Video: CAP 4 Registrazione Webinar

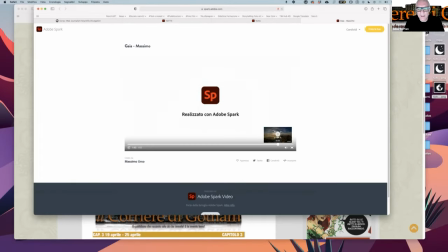148:09 Funziona, mi piace anche l'immagine, vedi che ha un effetto. Dovresti farla durare un po' di più, questa.
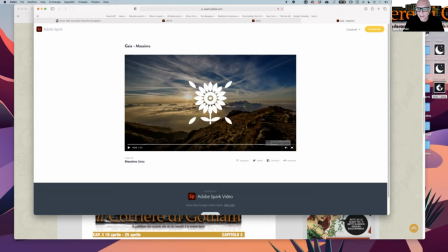148:16 Dagli qualche secondo, almeno 3 secondi direi. 3 secondi, perché qui ne ha uno, forse. Ma volevo dire, comunque le varie icone non si possono ridimensionare.
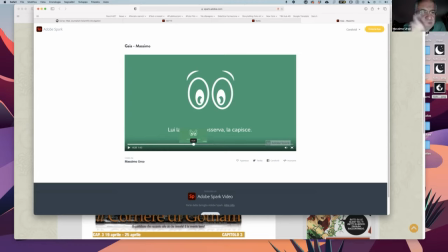148:30 No, sono fisse. Peccato, perché io avrei voluto, per esempio, questa ultima della foto, metterla, che ne so, in alto a destra. No, no, no, no, perché create dei pasticci.
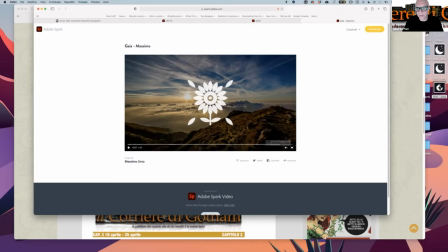148:42 Se iniziate a ridimensionare, a fare, a mettere a posto così, o uno, diciamo, conosce bene i linguaggi, come fare, dove posizionare, eccetera, altrimenti, così la scelta è secca, o la tieni o la togli. E magari uno potrebbe inserire, però tu puoi riprendere la foto e la mette dove vuole.
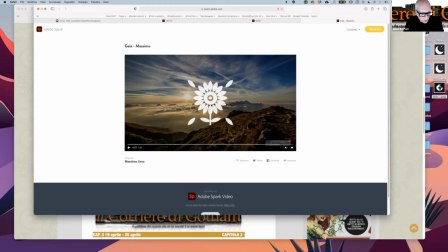149:00 No, però tu puoi fare così, tu puoi duplicare questa schermata, la prima la mostri senza icona e la seconda con l'icona o viceversa. Prova questo effetto e così hai intatto sia la visione della fotografia che la fotografia con icona.
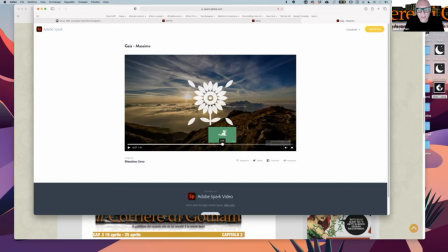149:21 Okay. Però quello che volevo dire è che funziona, per esempio, il verde, il tipo di musica,
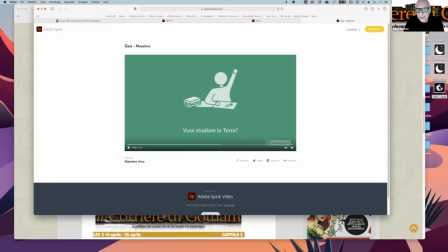149:27 anche se la musica è di sistema, però con Gaia ci sta bene, Gaia verde e ci sta bene. Un suggerimento è questo, io eviterei delle icone magari troppo didascaliche, Perché se tu dici vuoi studiare, no?
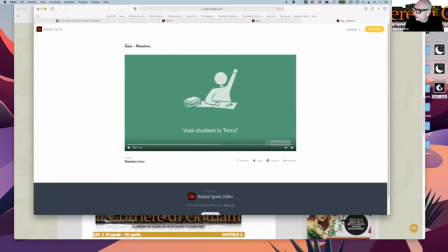149:43 La Terra, questo è evidentemente uno che studia. Magari lo puoi sostituire, basta una penna, magari. Basta, non so, un binocolo di uno che osserva, per dire. Un elemento che si avvicina, che fa parte dello stesso campo semantico, no?
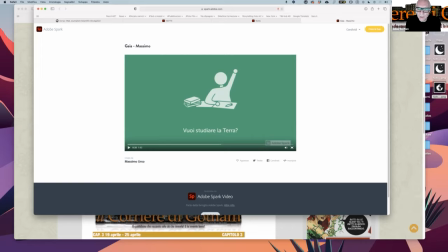149:59 Però più ampio, in modo che non sia proprio così ristretto, affinché il testo e poi la voce narrante non dicano le stesse cose dell'icona.
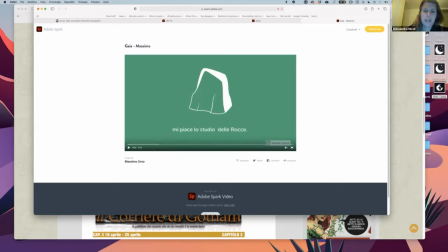150:18 Alberto, ho una domanda su questo di Massimo, che mi è piaciuto moltissimo, però mi chiedevo adesso, lui non ha potuto registrare, ma teoricamente, riprendendo quello che dicevi tu, dicevi appunto, voi non dovete dire ciò che compare scritto,
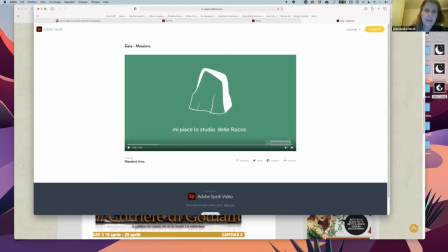150:35 quindi teoricamente lui non dovrebbe togliere le scritte o asciugarle in qualche modo? Certo, in questo caso erano necessarie, se no non avremmo capito niente. No, ma lo chiedevo giusto per verificare di aver registrato. Certo. No, è molto giusto. Sì. Grazie. Infatti io...
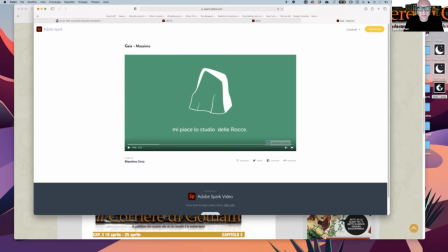150:55 Per esempio, qui una soluzione interessante può essere quella di scrivere mi piace e basta, far vedere solo mi piace, e poi lo studio... Perché tu ripeti 2 o 3 volte mi piace. È interessante, tu puoi fare mi piace, uno vede mi piace, poi dopo compare quello che piace.
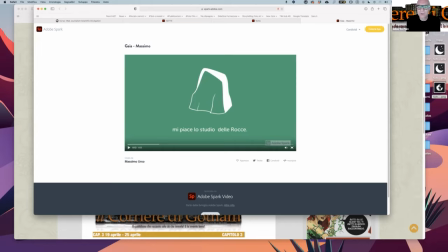151:11 Solo l'icona e con la voce narrante. Poi di nuovo mi piace e poi... No, pensate un po' a queste cose, siate creativi, azzardate tanto e non succede niente, perché esplode solo nel 3% dei casi, come vi ho detto prima.
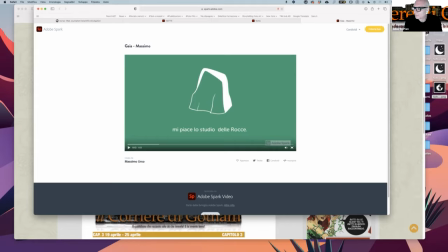151:28 Quindi, diciamo, molti di voi sono al sicuro. E poi voi lo potete sempre duplicare, cioè quando avete creato un filmato e siete lì che... non sapete bene, eccetera,
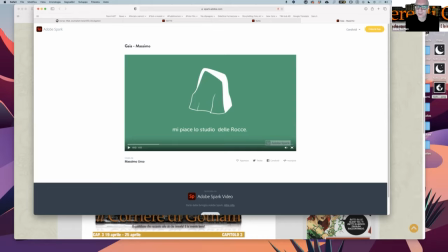151:42 bocce ferme, lo duplicate e lavorate sul duplicato. Siete ancora indecisi, lo riduplicate e lavorate sul duplicato. Alla fine ne avete 3 e li guardate tutti e 3 e allora deciderete e vedrete. Va bene, ci salutiamo questa sera, cosa dite?
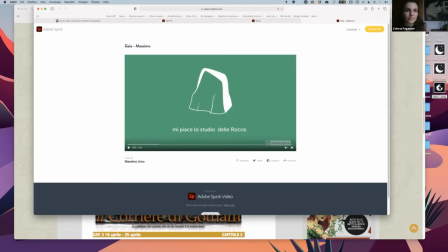152:05 Vedo che le persone stanno andando. Va bene. Preparare la cena. Va bene. Buona cena. Grazie, allora buona cena.